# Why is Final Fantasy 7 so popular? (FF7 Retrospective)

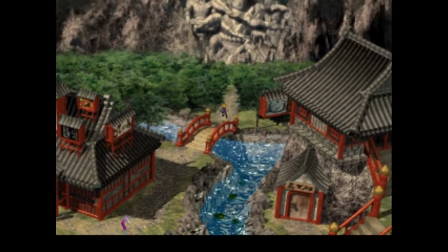[4:03]
The enormous budget allowed Square to take full advantage of the capabilities of the PlayStation hardware,
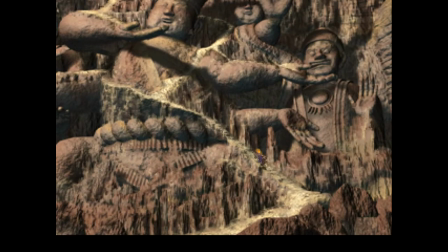[4:09]
and this translated into a dramatic leap forward in how the creators could realize their vision.
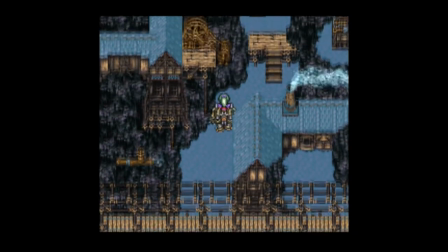[4:15]
Where Final Fantasy 6 had been constrained to scenes that took place on entirely flat 2D landscapes,
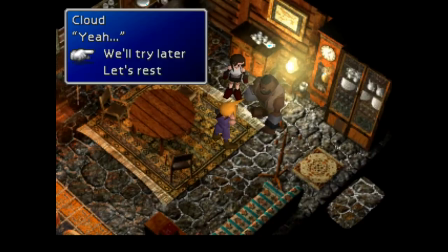[4:23]
Final Fantasy 7 used pre-rendered 3D backgrounds that employed depth,
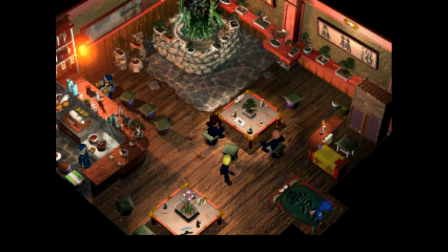[4:27]
camera angles and scaling of character models to present a huge variety of different environments.
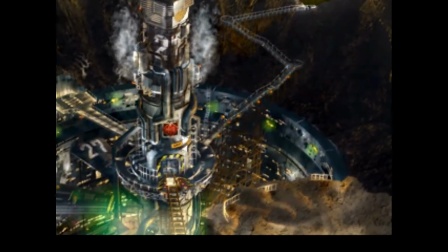[4:32]
Fields and dungeons could be stretched out into vast open spaces to give a sense of scale and scope.
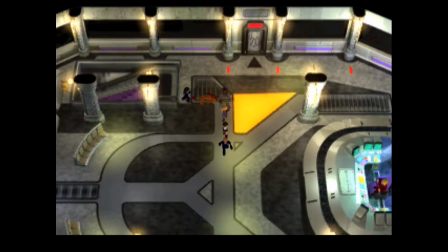[4:38]
Key scenes benefited from the ability to show environments from different angles and perspectives,
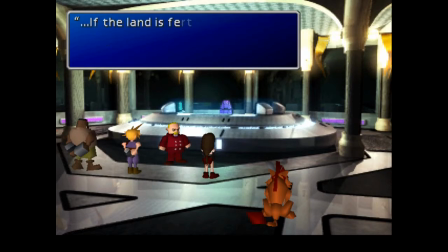[4:44]
essentially using camerawork to add cinematic language and narrative power to the scene.
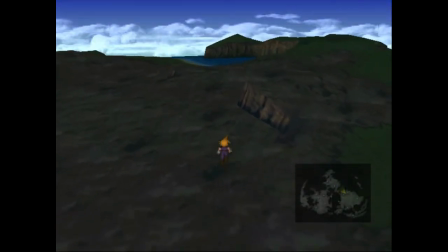[4:49]
The world map allowed for a fully three-dimensional representation of a globe,
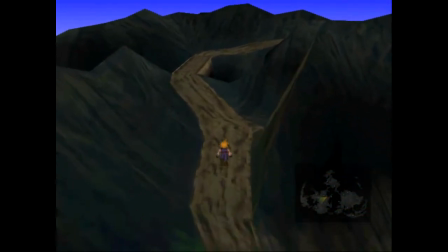[4:54]
adding verticality to landscapes and geographical features that would rise up over the horizon as you drew near, mimicking the Earth's curvature.
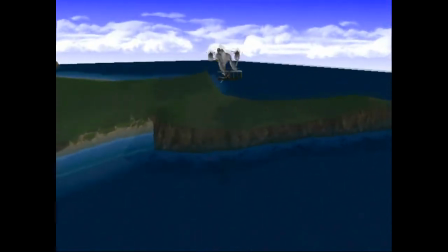[5:02]
Once the heroes acquired the airship, the world map could be experienced in its full glory, giving a sense of freedom unlike anything else at the time.
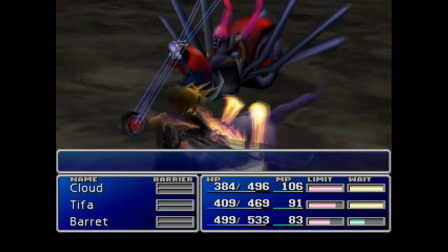[5:11]
Battles played out cinematically, using a dynamic camera system to show the action from different angles depending on the actions taken by the player characters and enemies.
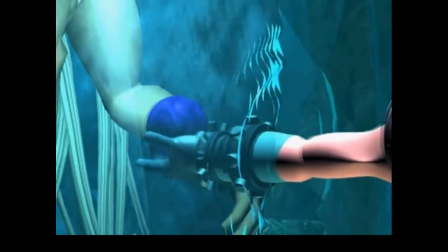[5:20]
The game was more like a movie than any console game before it.
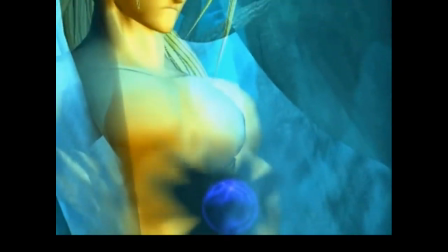[5:24]
To add extra weight to the story's most dramatic moments, the game made use of full motion video sequences,
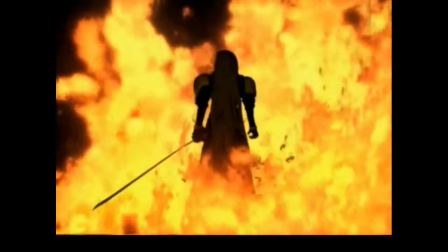[5:30]
like this one of Sephiroth striding through the flames of burning Nibelheim, a scene so iconic it has seared itself into the brains of a whole generation of gamers.
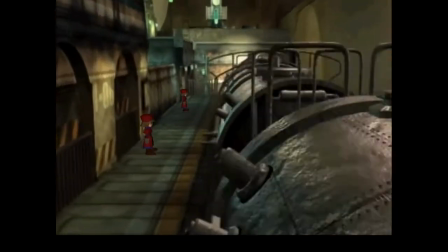[5:39]
The full motion videos and the nearly seamless transitions between video and gameplay were breathtaking at the time.
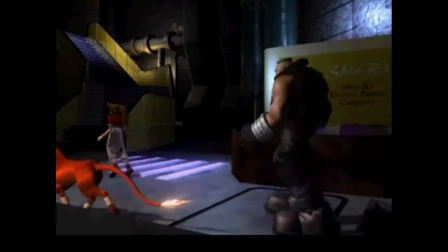[5:46]
While some of them have aged poorly like this scene with Barrett and Aerith looking like characters out of a Wallace and Gromit episode,
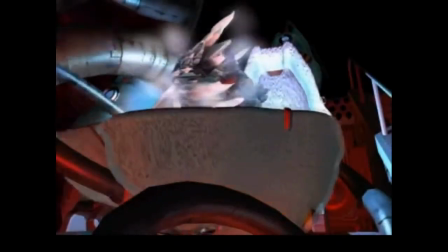[5:53]
others still look good today like the scene from the Mount Nebel reactor showing a hideous mutant hatching from its incubator.
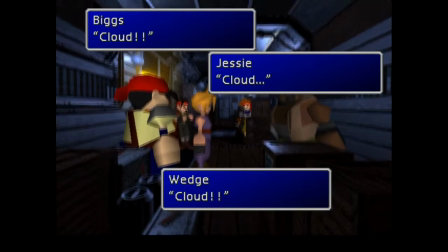[6:01]
I do want to set the record straight about something though. These character models used in the field and dungeon scenes with their blocky hands and Lego-like features,
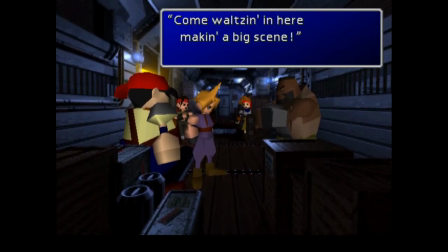[6:10]
there was never any time when gamers looked at this and said, hey, that looks pretty good.
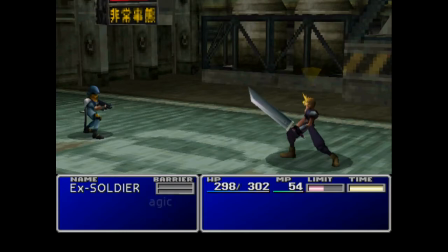[6:15]
We thought they were acceptable, but not impressive. We thought this looked pretty good, and we liked this a lot.
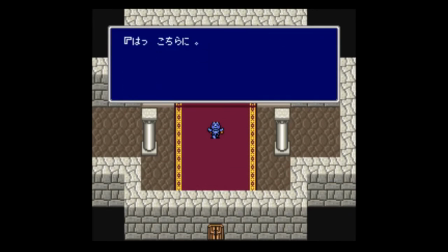[6:23]
Final Fantasy games had always placed a heavy emphasis on story, but the early games told fairly straightforward, not saying bad, fantasy stories filled with tropes like dark gods, evil empires, and magical dimensions.
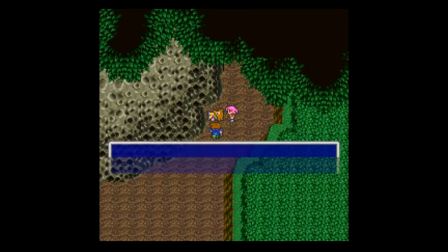[6:37]
They managed one or two major twists along the way, but for the most part, the stories were traditional and safe.
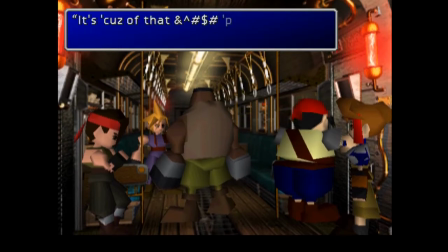[6:44]
Final Fantasy VII took a bolder approach. With a setting more reminiscent of our own modern world,
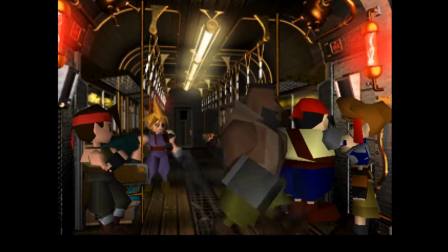[6:49]
the game's story was built around complex universal themes like environmentalism, corporate greed and inequality.
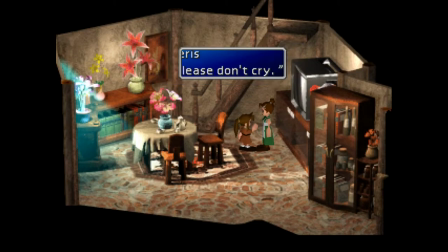[6:57]
Underpinning it all was a very powerful motif of life, death and loss.
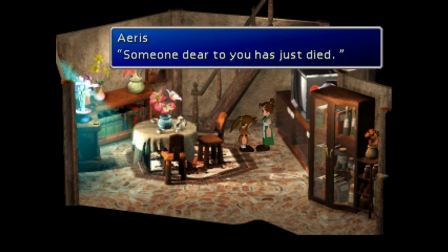[7:02]
These ideas resonated more easily with newcomers to the series and made for a much more memorable experience.
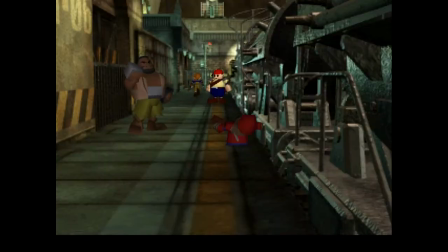[7:09]
The game threw you into the story feet first.
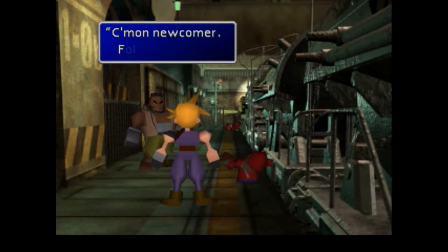[7:12]
There is a term in writing called In Medias Res, meaning that the story picks up somewhere after the plot has already kicked into gear, and then uses dialogue and flashbacks to fill you in on the backstory as you go along.
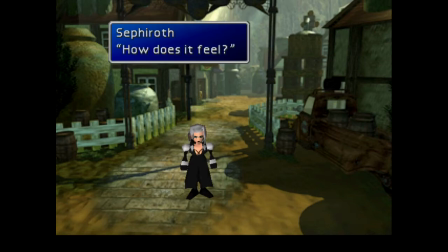[7:24]
If you had to pick Final Fantasy VII's inciting incident, the point where the story truly begins, it would be Sephiroth's visit to Nibelheim five years earlier.
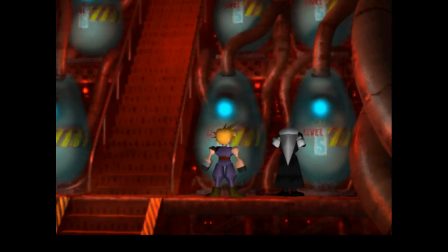[7:33]
It is here that Sephiroth learned the truth about his origins and set into motion all of the events that led to the story told in the game.
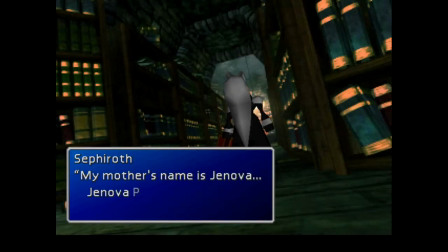[7:41]
The game could have easily started there, but it didn't.
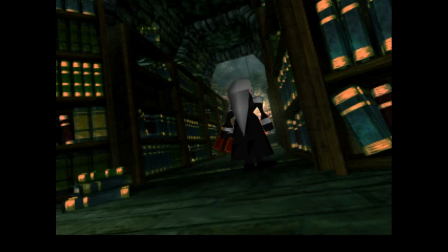[7:44]
Instead, the game starts you off in Midgar, with Cloud tagging along the bombing run on Mako Reactor Number 1.
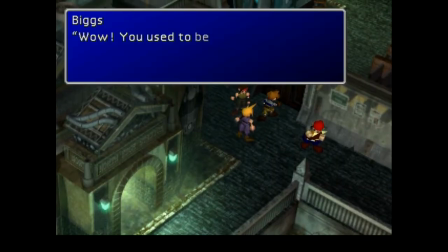[7:51]
The writers chose this starting point for two reasons.
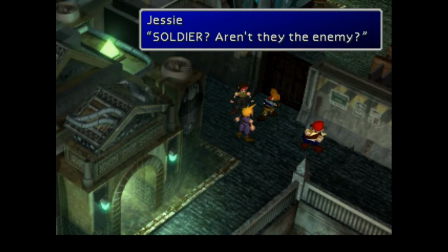[7:54]
The first reason is that it got things off to an exciting, action-packed start and simultaneously threw a bunch of great hooks at the player.
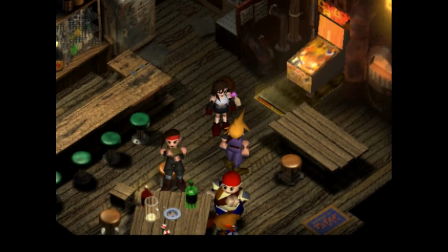[8:02]
Who is Cloud? What is his relationship with Tifa, why did he quit Soldier, why are Avalanche bombing the reactor, and who is Sephiroth?